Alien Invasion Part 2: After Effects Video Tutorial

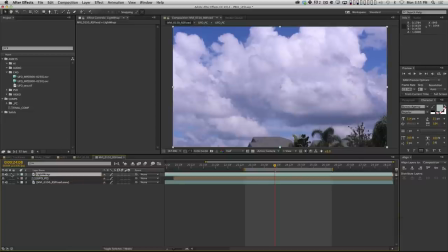28:42 And I'm gonna move it above my UFO, and we're going to use, in the channel group, we're gonna use the set matte effect, take the matte layer from our UFO and invert the matte.
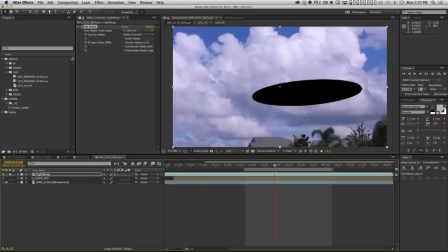28:53 Let me solo this for a minute. This is another trick I've shown in a different tutorial, how to create your own light wrap in After Effects. I'm basically taking this UFO layer's alpha channel and knocking out my layer with it.
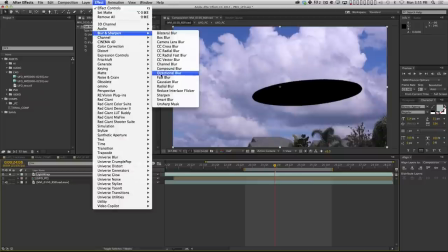29:07 Once I've done that, I'm going to add a fast blur. I'm just gonna blur the layer a little bit.
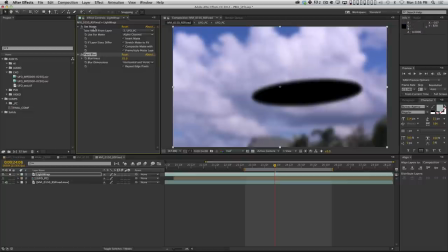29:14 Turn on repeat edge pixel so I don't get that little halo around the edge. Then I'm gonna duplicate the set matte effect and uncheck invert.
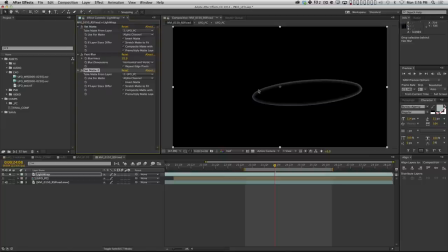29:21 So now I've got the shape of my UFO with the edges kind of showing a little bit of that background through, right?
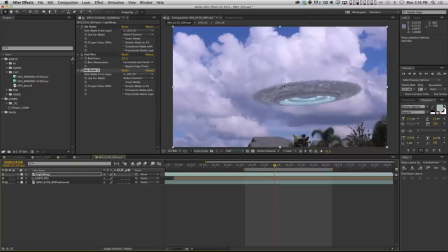29:29 And if I turn that on and off, you'll see that it just helps sit that UFO in there a little bit better. I'm gonna set the mode. Sometimes I set it to add. But that's usually if there's a really bright object behind my foreground.
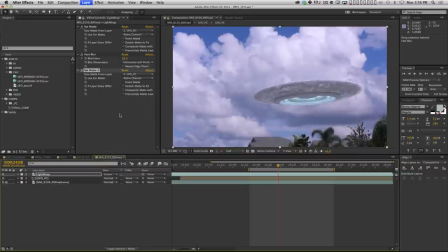29:45 In this case, it's not that bright, so I'm going to try screen mode. And you can adjust the opacity of it. 100% might be too much. Leave it maybe at like 50%. And, you know, here's a before and after.
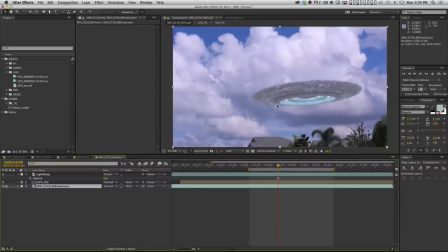29:59 Before, after. And it looks great, except I don't really want it on the bottom part of the UFO.
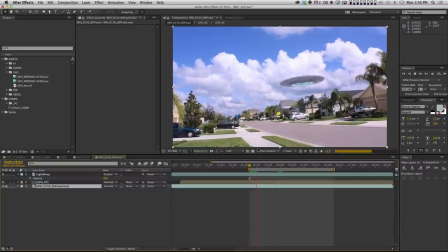30:05 I only want it on the top part. And this is just me nitpicking. But the sky is very, very bright.
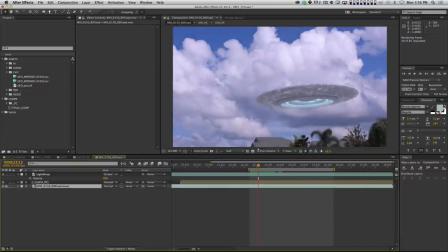30:12 The ground is, you know, reflecting a lot of that light, but it's not nearly as bright.
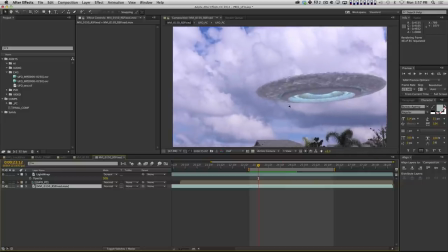30:15 So you wouldn't necessarily get as much of a light wrap on the bottom as you would on the top. So I want to mat that out, okay? Now here's the problem.
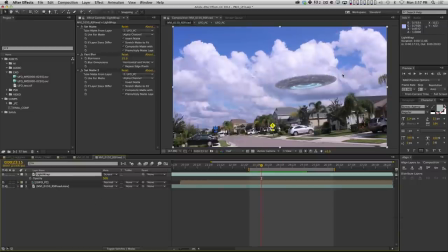30:25 If I wanted to just have a mask around the top of the spaceship so that's all that I saw with the light wrap,
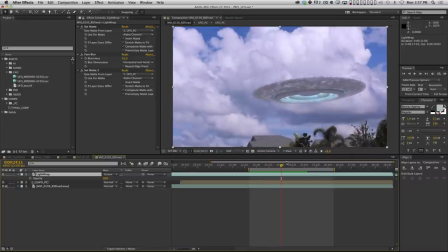30:31 that would be kind of a pain because this spaceship's moving in the frame and I don't really want to have to manually keyframe a mask around that.
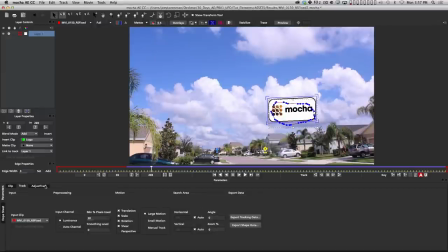30:39 So I'm going to hop back into Mocha for a second and I'm going to export tracking data again,
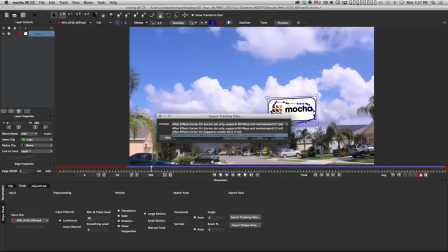30:45 except this time I'm going to say use transform data, copy to clipboard.
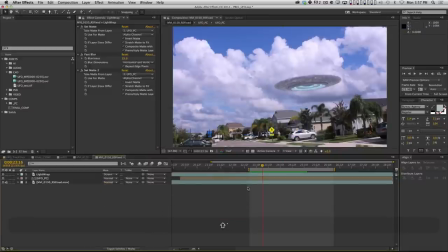30:50 What that's going to do is going to let me paste position, scale, and rotation data onto a null. So now I'm going to make a new null. We're just going to call this track. You got to go to the first frame when you paste it and hit paste.
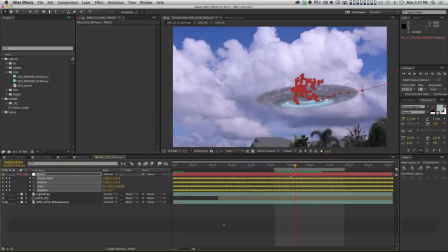31:05 And now if you look, you'll see, especially if we move forward here, that there is a null which is somewhere. And you can see the anchor point. This is one of the weird things about Mocha. The first time when you do this, it copies it kind of in this dumb way.
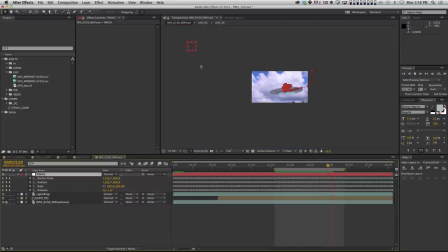31:22 And here you go. Here's your null. The null's way over here. But the center, the anchor point of the null is there, and it's in the right spot. So the first step when you copy position, scale, rotation data from Mocha is
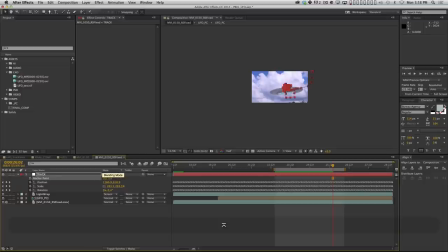31:37 turn off the anchor point stopwatch and then zero those values out. Okay? Now, there's the null.
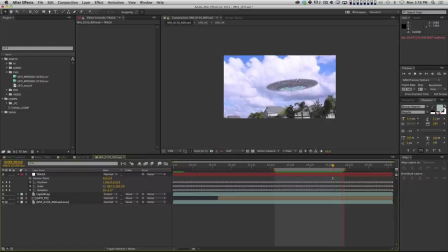31:43 You can see that it tracks perfectly with our spaceship. And what this is going to let me do is it's going to let me parent things to that null that will track with the spaceship.
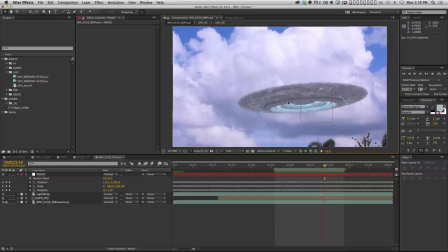31:54 And it won't track exactly because the spaceship, remember, has a corner pin on it. But for a lot of things, it's going to be close enough, right?
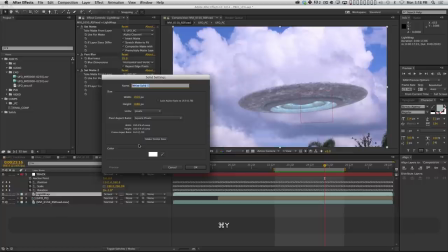32:01 So if I make a new solid, and let's just make it really bright pink so it's easy to see. And we're going to call this light wrap matte.
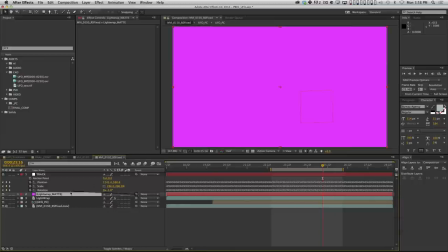32:10 And it's above the light wrap, and I'm going to parent it to my null, my track null, and let's scale it down,
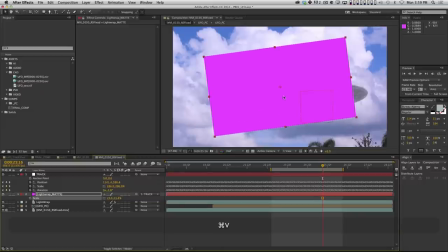32:18 all right, and rotate a little bit. And here's what I'm going to use it for. I'm going to draw a mask on this layer that will mat out
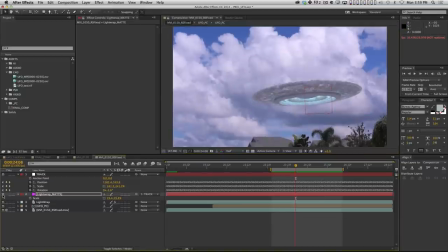32:28 so I only have the light wrap on the top of my UFO, but because I have this nice little null, my mat is going to track with it automatically.
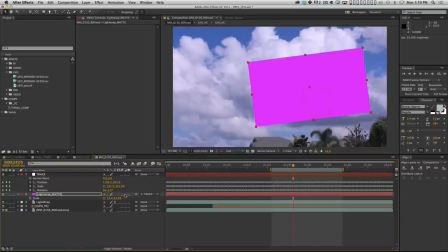32:35 So it's pretty slick, saves you a lot of work. So let me set this temporarily to an adjustment layer so I can see through it.